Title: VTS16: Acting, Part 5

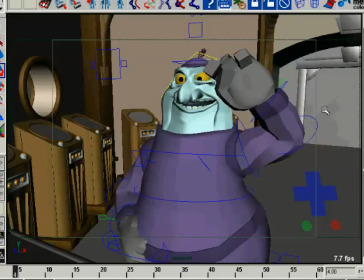1239s
And let's see, I'm going to have to jump to my other view to be able to select his hand control. Alright, so we'll take all these and just set them to 0 so then I can... gotta go a little slower than that, don't I, huh? And
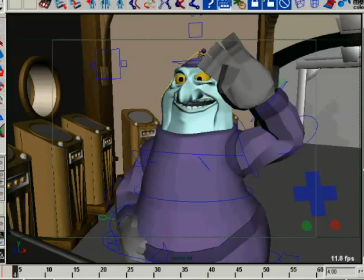1261s
let's see, just go ahead and get the spread, move it into negative territory, just so we can get it sort of working. And he's got these big meaty hands, so that's always going to be a challenge trying to make that work with the face.
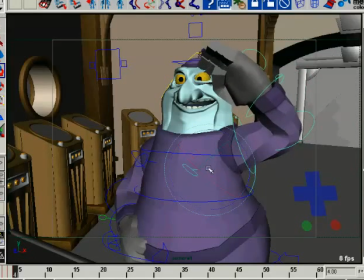1279s
It's an aspect of the character design that could have been better, but you know, sometimes you have to make these kind of sacrifices to do the things you want to do to get the character looking the way you want.
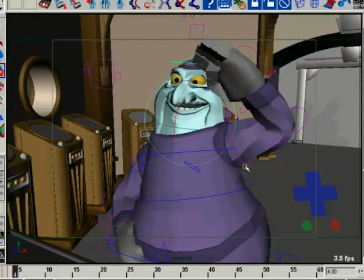1296s
So this is what I want to be able to do here. Pull this down, get that working, get that working, so we have kind of a goofy looking salute for this guy. Because why? Because he's goofy, that's why. So we want it over the brow.
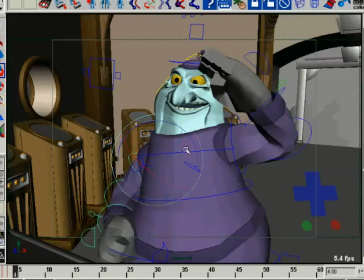1317s
Here's a good opportunity for this arm again to flow out. Here it's okay to pull the elbow out. You know, I was just talking about, well, don't pull the elbow out, it takes too much energy. Sometimes you want to show a character, you know, exuding energy.
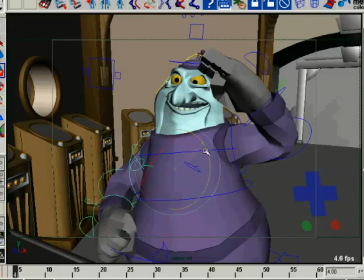1333s
I mean, a salute is not a relaxed state of being, okay? That's why, you know, after men salute, the officer says, "At ease," which is a way of saying, "Take it easy, guys." Saluting is a very energetic, static pose, if that makes any sense at all.
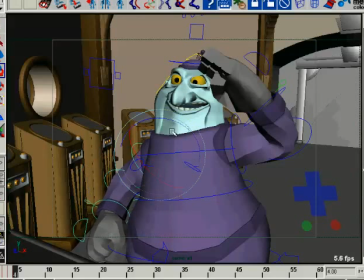1350s
It's something that has a lot of energy to it, but you're not moving. So there's a lot of it's to show a soldier at readiness, a position of he can go and he can make a go of it.
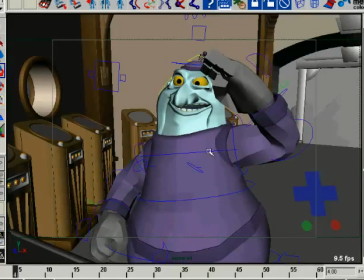1365s
You know, just any moment here, at any moment he can go and do his thing. And so you want to show a sense of potential energy in a salute, which means you want to show a lot of built up possibilities.
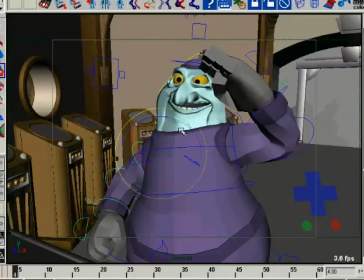1383s
And so pulling that elbow out a little bit helps me do that. It says he's ready to move in a direction. You know, he's not relaxed. This is not a relaxed state for him. Salutes are not relaxed. I guess that's the quicker way to say all this stuff. And so we get the head.
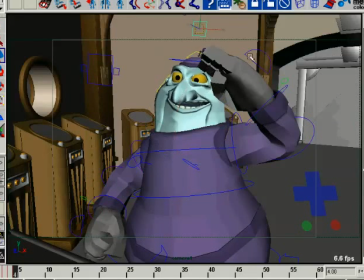1403s
We'll pull this just a little bit this way, just to kind of get that line going. Now, we want it to just look good to this screen right here, and we definitely want it to have a certain proper feel to it.
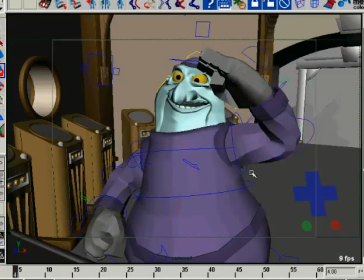1421s
We want it to read. The most important thing for any pose is that it reads. I mean, yeah, you can look for good lines and all that stuff, but if you can have great flow and all that other stuff, and if it doesn't read, if the idea doesn't come
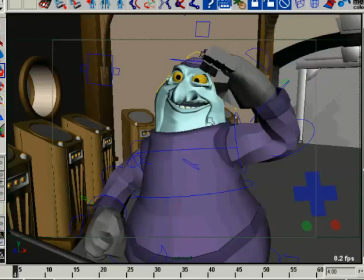1436s
across, you're kind of wasting your time. Okay, so there he is. Just as a reminder, let me take a look at this.
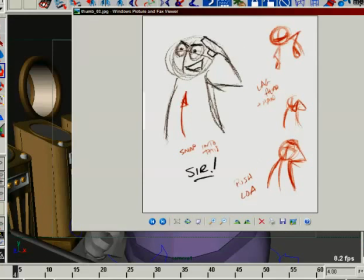1444s
Still smiling, but firm in his face. So we don't really have to do too much to the face here.
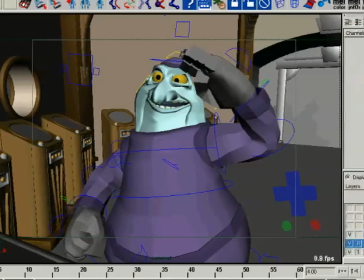1451s
We can almost let it go the way it was before. We'll just add little touches to the face.
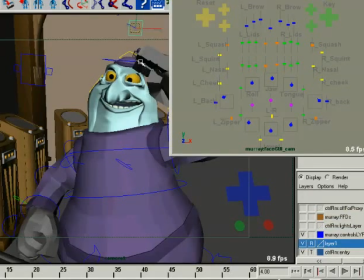1461s
Kind of like the idea of him being a little bit further up, you know, like the head, instead of it's like it's up, it's ready for action, and pulled back a bit so that it feels
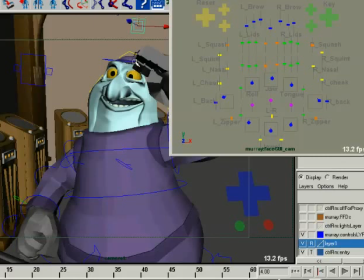1476s
like I am ready. You've got the full attention of me.